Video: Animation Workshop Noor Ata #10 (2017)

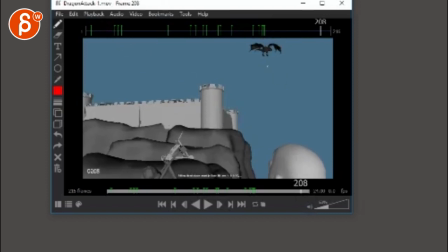(4:12)
Now, we're probably, you can always swing it and like, you know, and chuck him over this way. so you have head here dragon here little guy it's almost like here i'm gonna throw you back into your castle or whatever but you know compositionally i think this would be better because otherwise you're you're
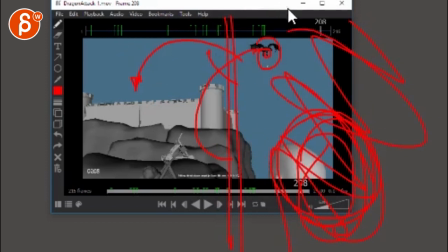(4:31)
very right heavy like everything's going on in here which i mean you might argue well but if the head is here and looking that no is going to point nicely at the dragon and this falls he could drop here you could you could try it i mean i'm not opposed Because you can also, if you do all this and drop him, start panning the camera over.
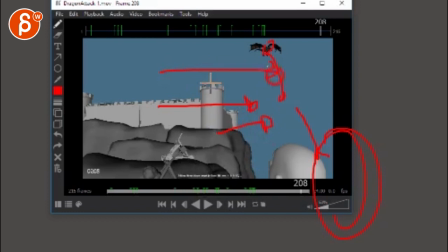(4:49)
So at the end, there's a slight camera move that motivates the audience to go and move with us to the right and follow these guys. And you can also take a little step at the end so that maybe the guy at the end is here looking this way.
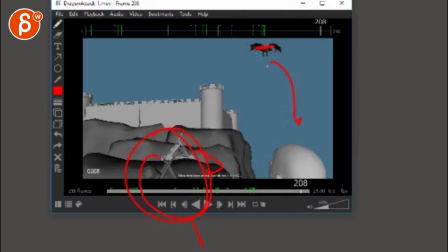(5:04)
Dragon's here and then the guy goes this way. Which could also be really cool. Because if you look at the dragon.
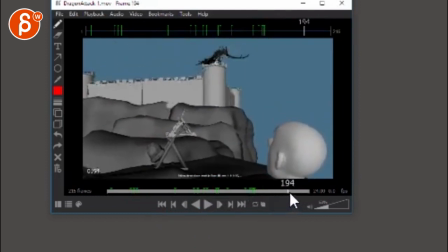(5:11)
and flap, flap, you know, like during all this flapping, it's not as interesting because it's basically just flapping.
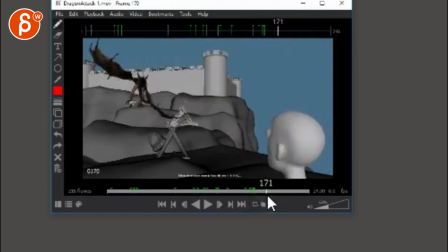(5:16)
So you could easily have this guy change. You'd be like, whoa, he turns around and does a little bit of a move over to the right.
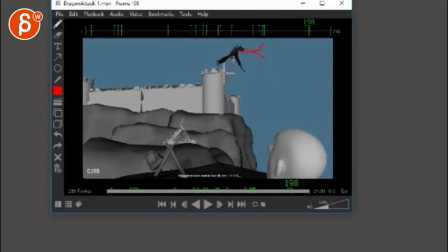(5:25)
And then you can do like a big, maybe he stops a little bit and yells and then drops.
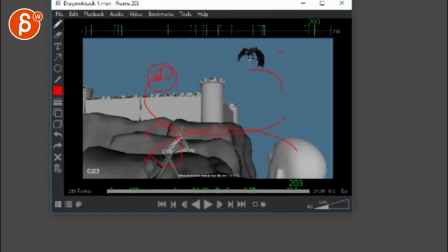(5:34)
So when the dragon goes this way, we're looking here, the human moves over here, human moves over here so the audience is not looking here. How do you get the audience back to the dragon? You stop the dragon a bit, do like a crazy move or something. You're like, whoa, what's going on? And then he does a very deliberate throw away and then gets out.
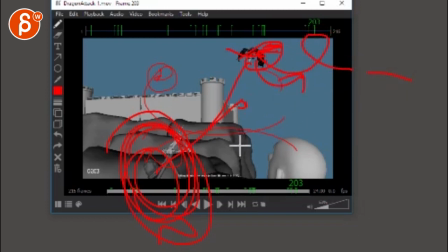(5:54)
Something like that. I don't know. Food for thought. Let me know what you think. All right. There's an email. You can sign up. You can start whenever you want. You can submit whenever you want. You get 16 submissions. Either way, a like and subscribe would be awesome. All right? Thank you.